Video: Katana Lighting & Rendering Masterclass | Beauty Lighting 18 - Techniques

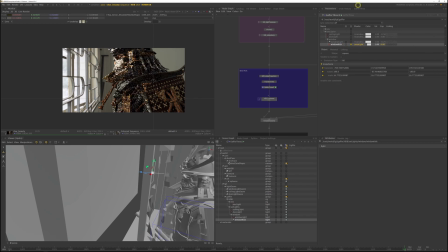So play a bit with the exposure and position to just get his face to stand out a bit more.
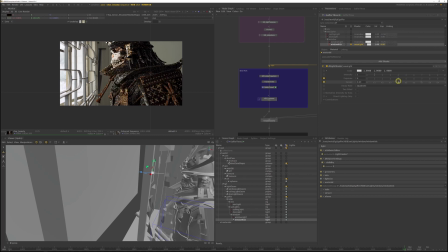I'll also adjust the spread, which focuses the area light more on his face. The nice thing about this is it gives us a little bit of a highlight, so the viewer will really focus on his face.
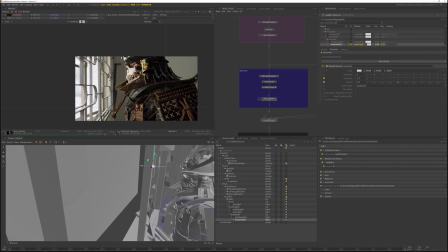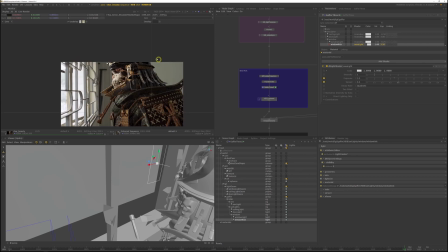Or the ceiling light, right now it wraps around a little bit too much. So I want to add another kick light for the ceiling light, so that when we increase it, we get a little bit of an edge here around the back of his helmet. So I do exactly the same as before, and add a rig and call it ceiling.
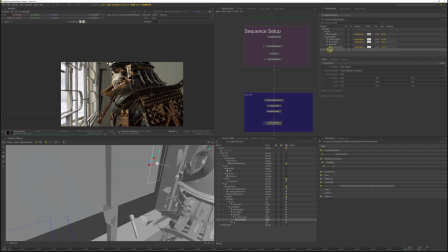And move my ceiling light into it. And now in the shot work gaffer, add a kick light in that new rig
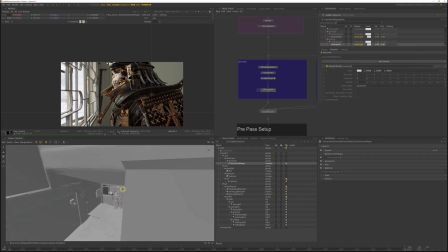and move it somewhat opposite of the camera. Increase the exposure and restart the live render.
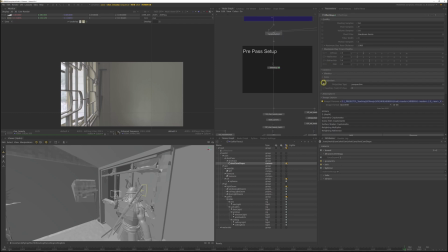Switch the ceiling rig on as an AOV as well.
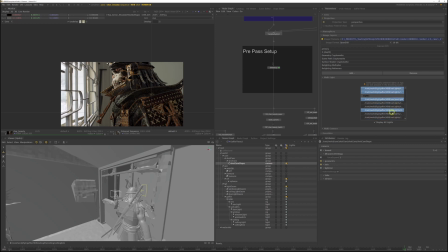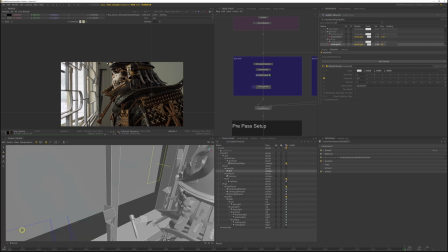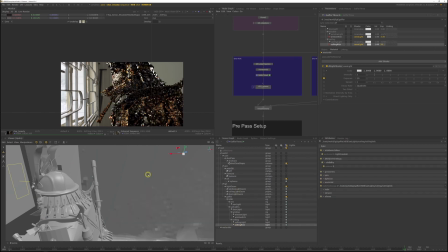I think my light is too small, so I can't see much influence. So I'm going to make it bigger. That's better.
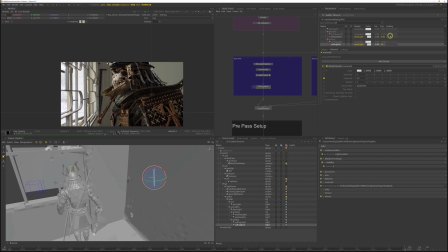I just want a very subtle edge on the back of his helmet.
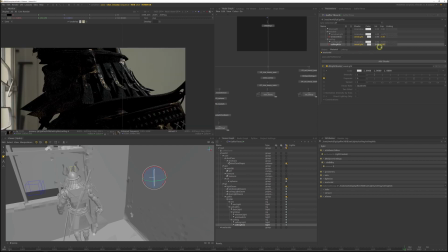Okay, now if we switch to the light AOV, that's an easier way to see what is going on. Yeah, let's increase the light a little bit. Obviously, this is too strong, but I just want to see what we get. And now I can adjust the size a bit.
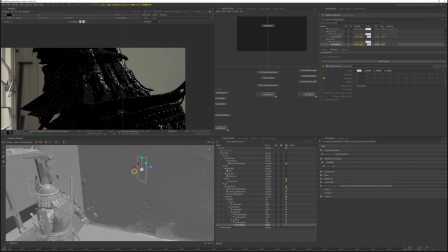Just so that the light wraps around a little bit more, I'll just make it bigger and reduce the exposure.
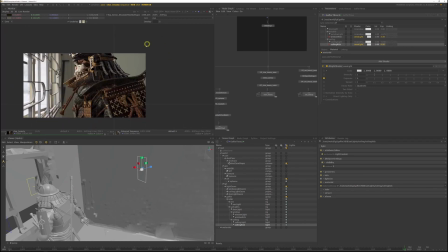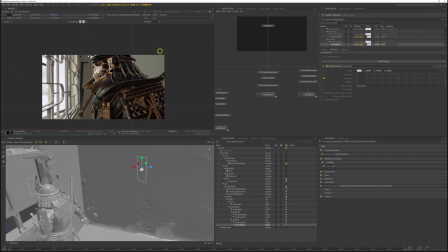In comp, we can always brighten it up a bit, and also the plate in the corner we might brighten up just to justify the extra kick on the samurai.
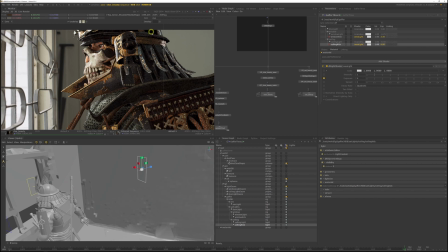And all the spec highlights kind of just make his helmet feel a little bit more metallic and a little bit more realistic, which is great.
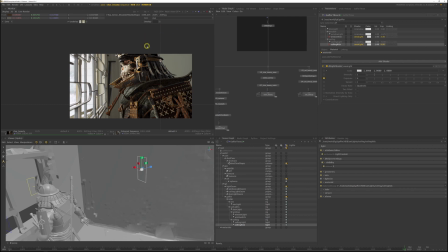Just also adds some interest and draws the focus on him. I'm just going to drop down the exposure a little bit. It is a bit too strong. Focus-wise, I do want the viewer to kind of look at the front of his face more.
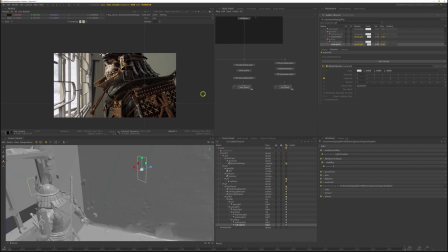All right, and now you can render this out, create a new slab comp with your new renders, and do the same for HDB 30.